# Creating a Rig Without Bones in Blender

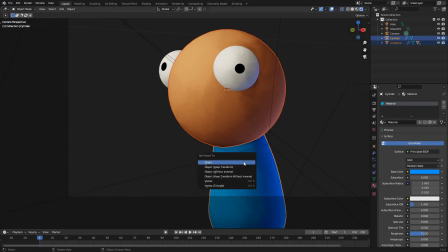[3:27]
That's wild. oh man you recreated darth vader in blender that's sweet you don't have that
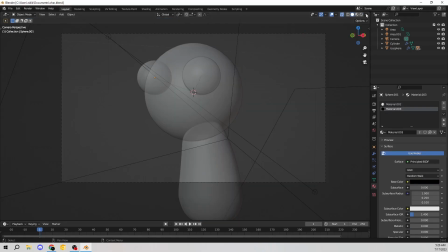[3:32]
so the lighting has to be just gorgeous it has to just be gorgeous
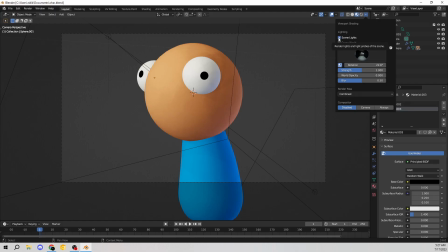[3:37]
and i think that the double point light setup double area lamp
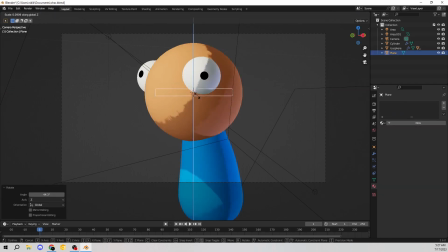[3:42]
setup is a super simple super simple um light setup and i think it looks really really good so one one light up at the top very very slightly yellowish just to give that nice sun tone and then one
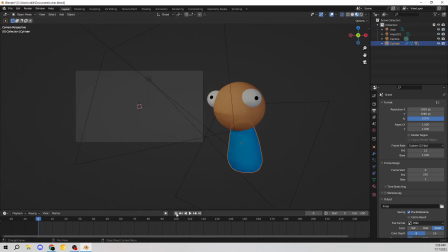[3:54]
coming down from the bottom right so i top left and bottom right um and the bottom right one is a nice soft blue light that kind of
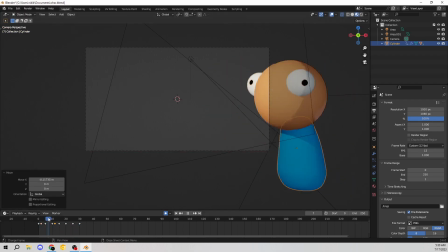[4:01]
looks like it's like you know light reflecting off the ground or whatever what have you um and here we go into the actual animation of the boneless
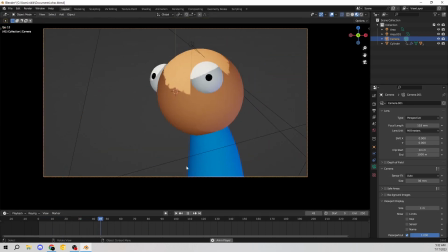[4:10]
rig here um i decided that i was going to draw the mouth 2d style which i thought was a really cool touch after i've animated everything
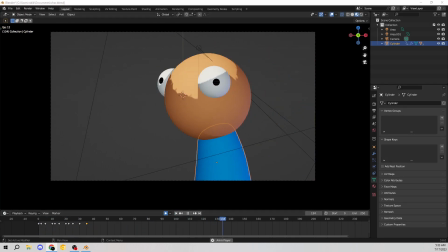[4:18]
which is what i decided to do so So for right now, I'm just taking it step by step. So I'm just the first pass of animation, just literally moving him out of frame and then back into the frame.
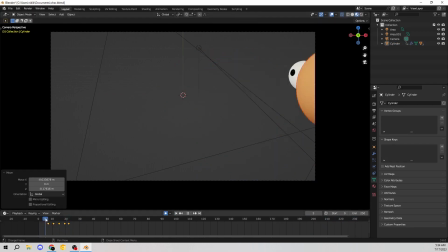[4:29]
That's literally all that it is. And then we add the bounce to make it look like he's walking. And then we refine the bounce. And then we add head movement, head bobbing.
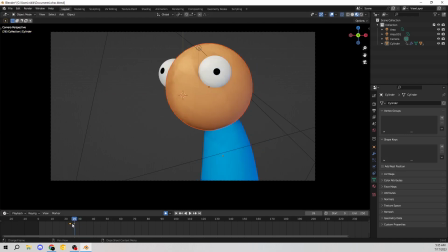[4:35]
And then we have a little bit of eye motion. And then we have blinking one step at a time. So don't look at this as, wow, I got to make him walk and then blink and then talk.
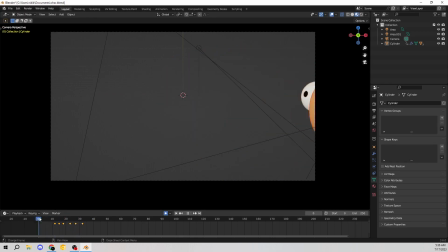[4:42]
Don't do that. Dude, okay, well, I have to just slide him into frame first. And then you can go into that,
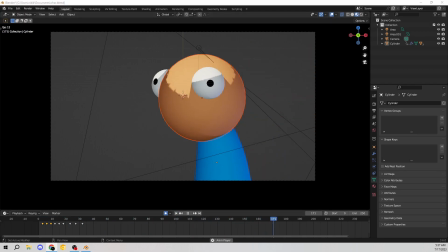[4:47]
into those two keyframes where you added him going from the right to the left literally just sliding over and then you can add keyframes in between those that make like he's bobbing up and down and then you can refine those and then you can add head bobbing up and down and you can refine that take it super super slow at a time and like i said i said this before in other videos but
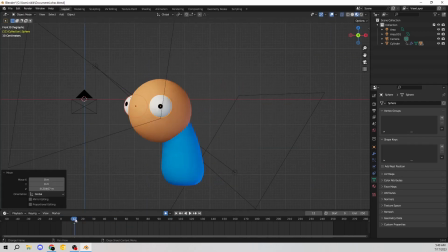[5:03]
it's so easy to kind of get bogged down and kind of get a little uh overwhelmed because you're watching a 10 minute video right now
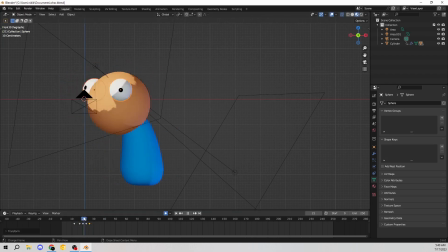[5:09]
and this took me about maybe two hours not even probably probably about two hours somewhere around an hour and a half something like that an hour and a half to animate this and it's like the stupidest smallest scene on top of the fact i wasn't necessarily like paying attention fully i was kind
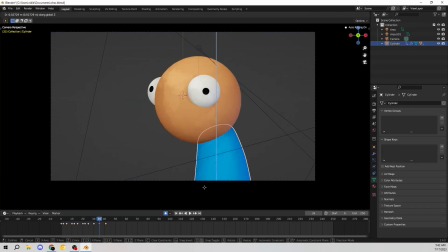[5:20]
of you know watching things doing things while i was working on this but the important thing is like i said don't let yourself get bogged down with
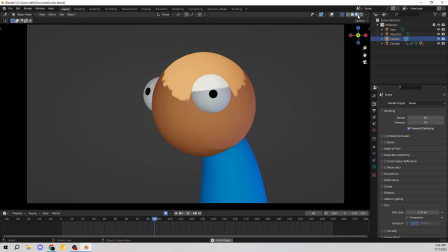[5:27]
wow this is like a lot to animate at the same time take it one literal the smallest step you can possibly imagine literally um and it
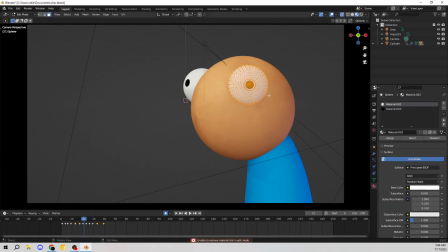[5:35]
becomes way more fun that way too so you don't have to worry about oh i have to animate him walking let me go frame by
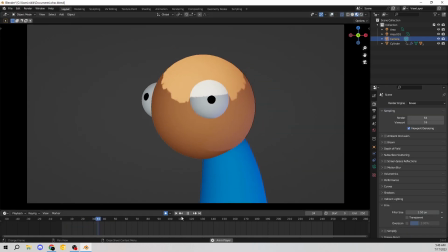[5:40]
frame no do every do all of the walking from so it's finished and then go back and refine it and refine it again and refine it again and
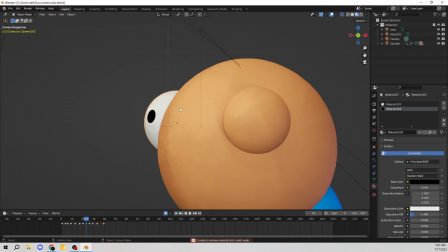[5:45]
refine it again until it actually looks the way you want it to look um so that's a really important thing that i want to talk about and the second important thing i want to talk about is
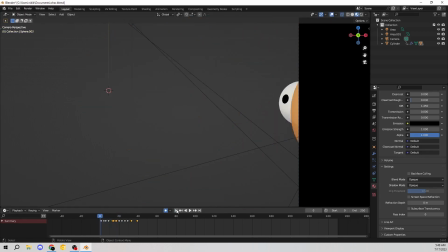[5:53]
is something i've already kind of touched on but just because something is not detailed does not
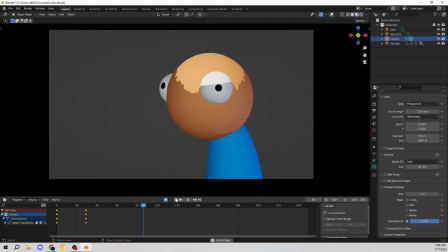[5:59]
mean it's bad the most some of the most popular things some of the most well-loved things some of the coolest things are the most
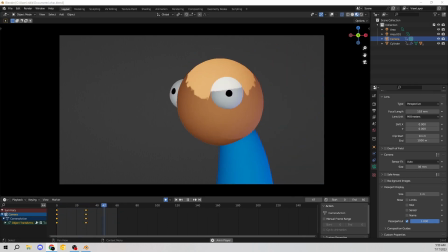[6:07]
simple things you've ever seen in life a lot of shows come out a lot of movies come out and they're super simple take a look at all the
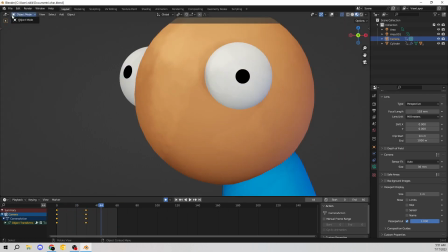[6:14]
new movies that are coming out for example something like guy into the spider verse the new puts in boots movie these movies are literally in like
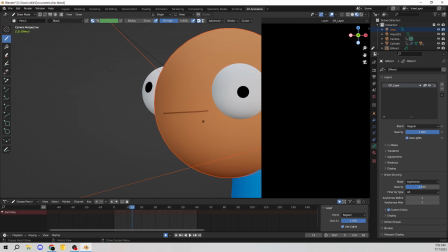[6:21]
about 12 15 frames per second and if these movies were released in the 2000s everyone be like why does it look so choppy what's going on here
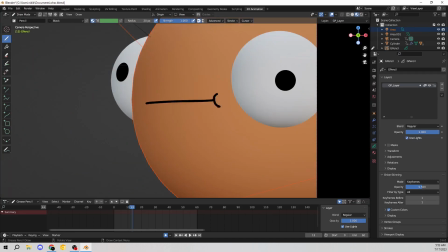[6:28]
sometimes less is more um whether you like that style or not we'd like that low frame rate style whether you like um a
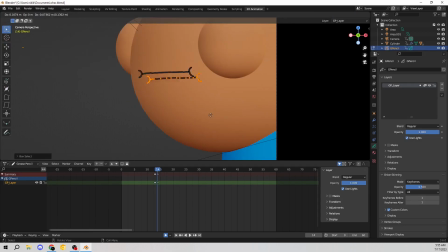[6:37]
style that a style that looks like south park or a style that looks like you know whatever it may be if you think it looks bad or it looks not
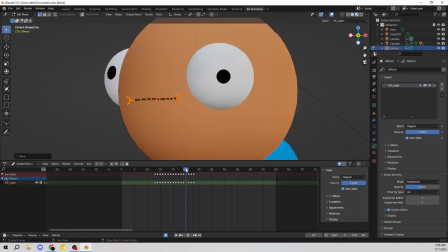[6:45]
you know your kind of way um granted that's not for everyone you know the low frame rate the
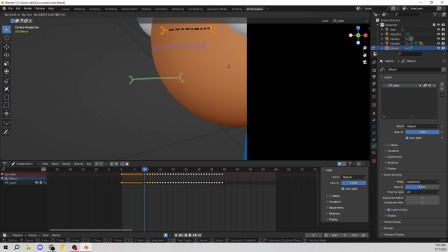[6:52]
janky looking animation ed ed and eddie type animation might not be for everyone but the point is if you can find something that you like
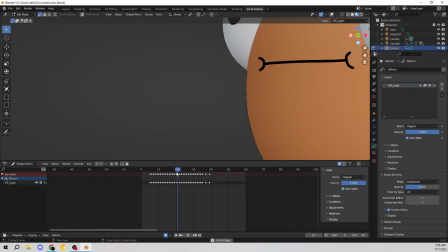[7:01]
that isn't like everyone else. Don't be afraid to lean into that. You know what I mean? Don't be afraid to be like, oh, this doesn't look super detailed.
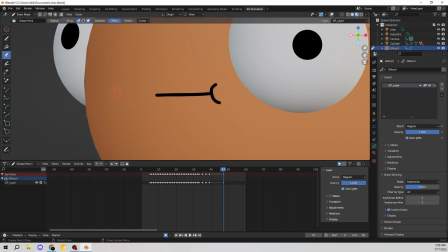[7:09]
It's not super hyper detailed. It's not hyper realistic. It doesn't look like Disney. It doesn't look like Pixar. It doesn't look like a Nickelodeon animated film.
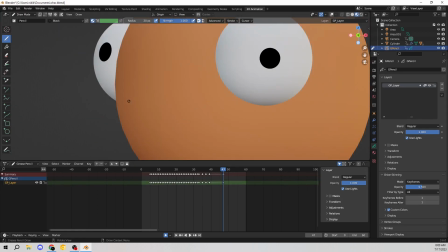[7:15]
It doesn't look like SpongeBob. I can't release this. It doesn't look like SpongeBob. It doesn't look like Teen Titans.
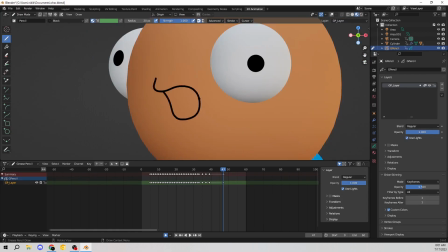[7:21]
Don't do that. It doesn't look like my favorite anime. I can't release this.